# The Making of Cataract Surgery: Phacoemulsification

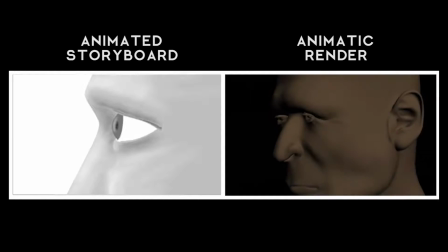[0:04]
Hi, my name is Matt Sergliano, and this is the making of Phacoemulsification Cataract Surgery.
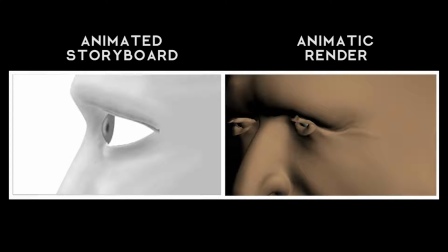[0:10]
I'm going to pause the video right here. Now this was a group project developed by three other animators and myself back in 2010, and we were tasked with animating a surgical procedure of our choice. And we decided to do cataract surgeries, where the lens of the eye is removed and then it's replaced. But the first steps for any animation are to plot out each scene with an animated storyboard,
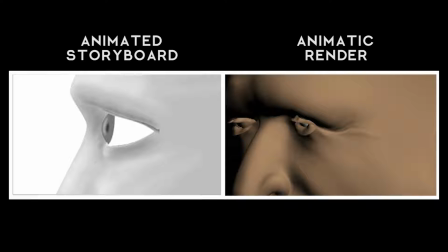[0:29]
and then do a rough cut with the 3D models to make sure each scene flows smoothly and this is called the animatic which you're seeing on the right now in this first scene sarah egner the animator for this part modeled and textured otis our human model i should say that the animatic here is very rough and here's what the near final
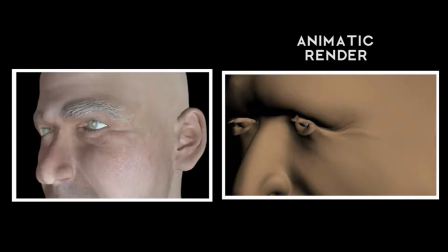[0:47]
otis looked like with all the textures applied and that includes eyelashes eyebrows and wrinkles but how did sarah actually get to this point well with the 3d modeling
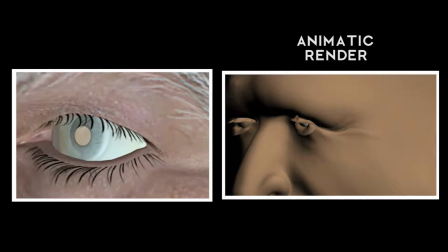[0:56]
software sarah first refined the model and then and collected a bunch of photo references of older people.
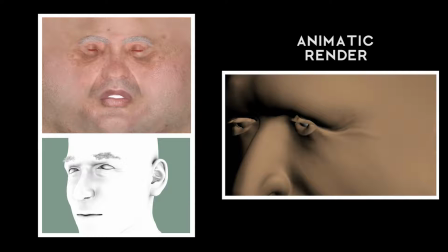[1:01]
Then she composited those in Photoshop to make a texture. That's the image on the top. And this was then wrapped around the model, along with a bump map, which made the wrinkles more convincing. On the bottom, you'll see what's called an ambient occlusion pass, which is a render pass we use to add soft shadows to the models in post-production.
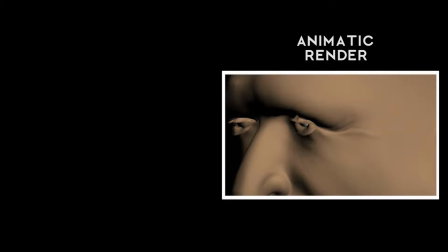[1:17]
You can see the completed model of Otis in the final video, but I'm gonna move on here. The next scene involves a fade out of Otis to reveal eye anatomy.
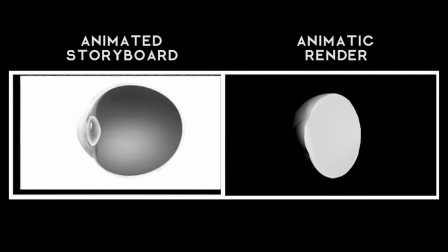[1:25]
And this part was done by animator Josie Conklin who looked at all kinds of photo references for the eye Here's some near final test
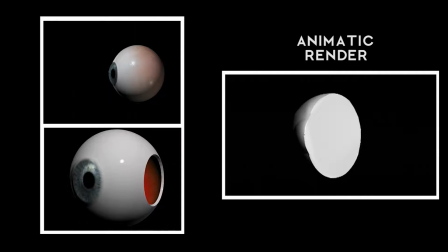[1:33]
renders of the eye as we cut away to a cross-section and as medical artists We want our viewers to be familiar with the anatomy before we move on
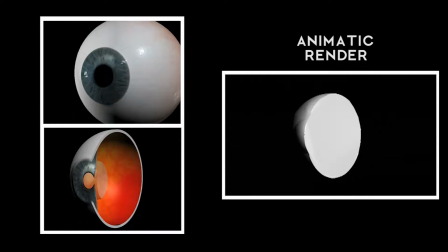[1:40]
to the surgery So in the final video we included labels to point out each one of these structures But how did Josie texture the eye?
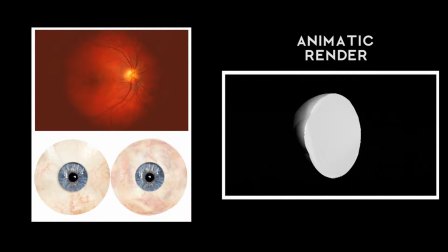[1:46]
Well, here's some composite images she created in Photoshop after a bit of research and the top shows the retina or the inside of the eye, and the bottom shows the outside sclera and iris of the eye, that's the white part and the colored part. These images were then wrapped around the model to give them a realistic look. But that's not all.
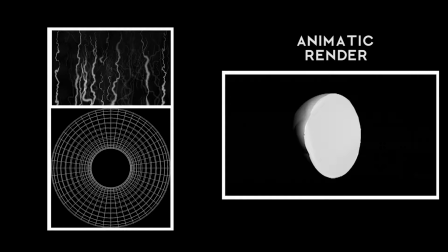[2:03]
Normally, the wire mesh of the model is smooth, like the wireframe of the iris on the bottom left, so in order to create organic natural bumps and veins like you'd normally see on an eye, we added what's called a bump map, which raises parts of the eye in the final rendered movie.
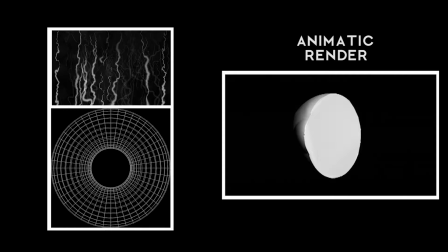[2:18]
On the top, you can see a bump map used to make the vessels on the sclera, which is the white part of the eye, and that broke up the plasticky, spherical model of the eye.
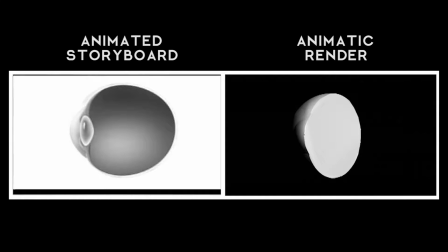[2:27]
Now moving on, this next scene was developed by animator Eric Small,
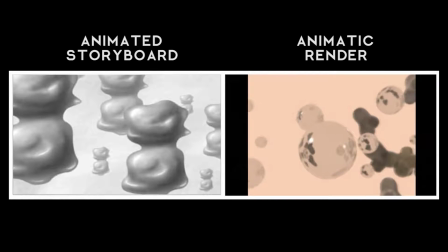[2:31]
and it describes how molecules begin to clump in the eye, causing the cloudiness that we often see in cataract patients.
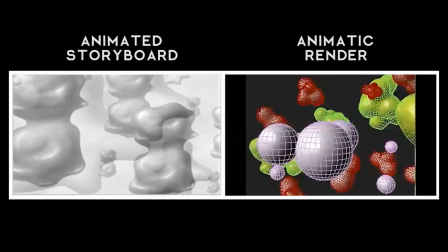[2:37]
You can see our preliminary drawings, as well as some of the wireframes in an early animatic render.
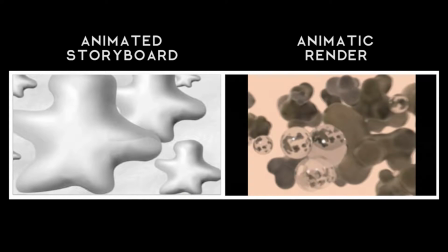[2:42]
But what's more interesting is the series of visualizations we experimented with.
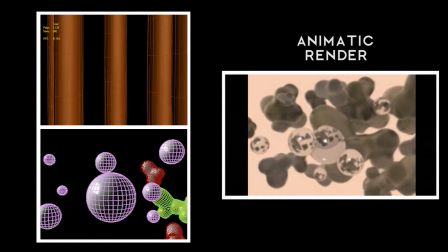[2:45]
At the time, there were no good references on the shape and size of the proteins that buildup in the lens, and so we went through a few iterations.
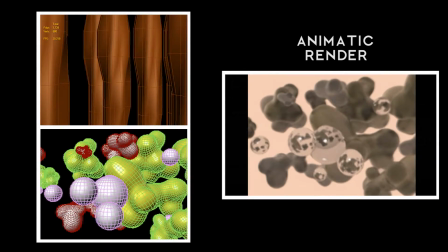[2:53]
Here on the top, in brown, is an early experiment with a more rod-like crystalline protein, and on the bottom is a wireframe of the globular molecules used in the animatic.
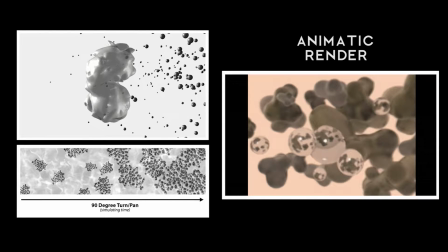[3:02]
This, however, is the rough render of the final model we used on the top, and at the time,
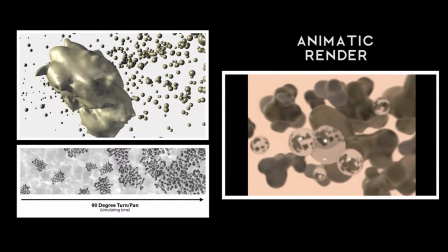[3:07]
we were experimenting with a 3D particle generator, and we thought this would be the best way to visualize the rapid buildup of proteins in the lens.